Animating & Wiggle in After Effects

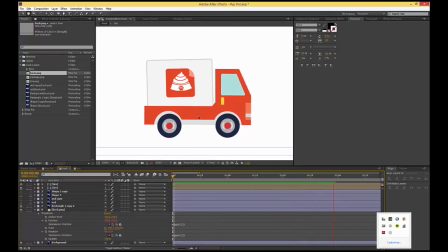248s
Maybe that's a little bit too much. So now we should have a really rickety, wobbly truck.
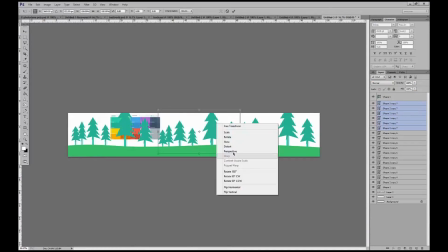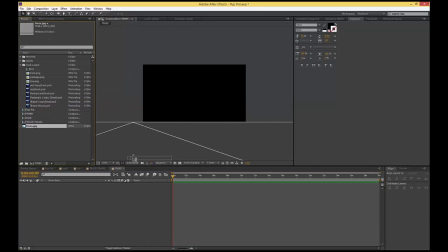262s
Okay, so now this is just gonna be the trees in the background. I'm gonna animate it, set a position.
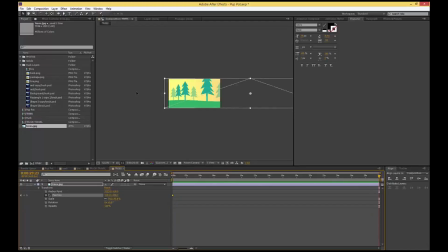270s
30 seconds is fine because I just wanna give myself enough time. Yeah, that looks really good. So now for the actual truck travel, I'm gonna bring in my trees comp
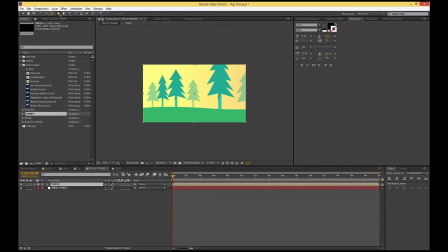281s
right above, and so I'm going to mask it. So now I'm going to animate my mask
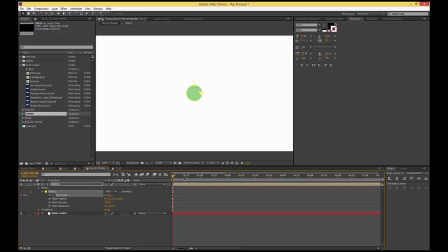290s
path, hit the keyframe right here to animate mask path, and usually I like to follow in the rule of thirds on this as well, where it's every, it's either like, 6, 9, 12 keyframes, stuff like that.
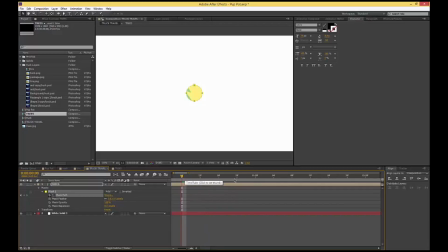308s
Or you can follow 8, 12, 16 or whatnot. I usually try to follow these because it's just a better measurement of time and animation.
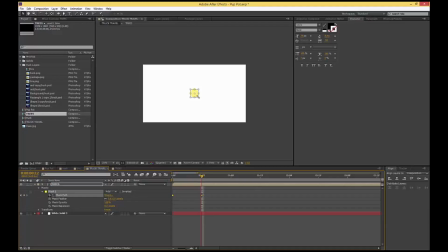318s
Okay, so now I'll expand my mask almost all the way up because I want it to be almost like a silhouette right here.
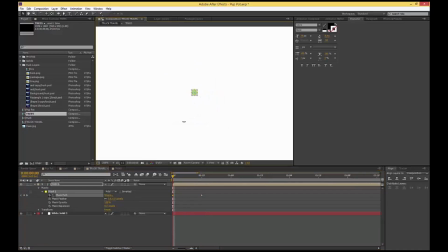329s
So it's almost the illusion of like there's travel. And then I'm gonna turn on motion blur and have it open up like that.
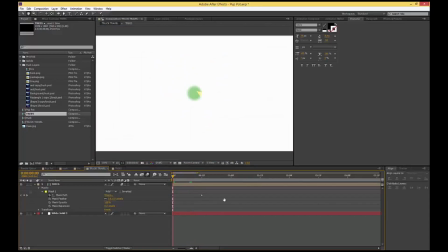336s
Woof, bam, perfect. Now, I don't like this. I hate when keyframes stop suddenly. I think it's terrible. So bam, see, it's like really harsh.
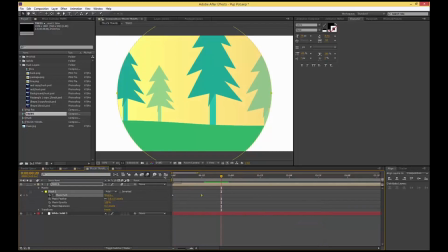347s
I'm gonna right click, go to keyframe assistant, easy in. Now I always go to the graph editor and just pull it up for 100% influence. That way you have a nice come up and it stops really nice. See, a lot more interesting.
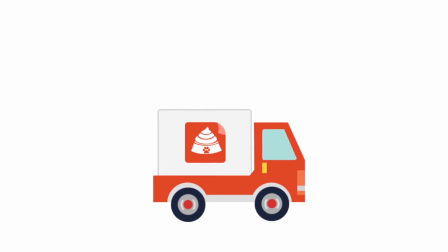361s
So when you see the whole idea, the whole concept, and here you go.
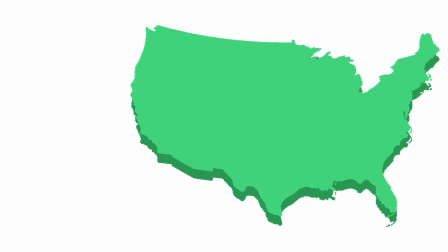368s
All right, cool. Thanks you guys for joining me here working on this project.
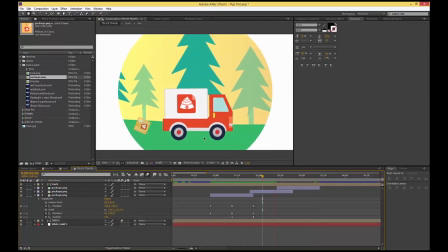374s
If you guys have any questions in terms of animating or anything like that, feel free to just send me a message. I'm more than happy to help. I'll give you tips, advice. If you're creatively blocked, let me know. I'm more than happy to help you out. I don't care. All right, guys. Thanks for checking it out.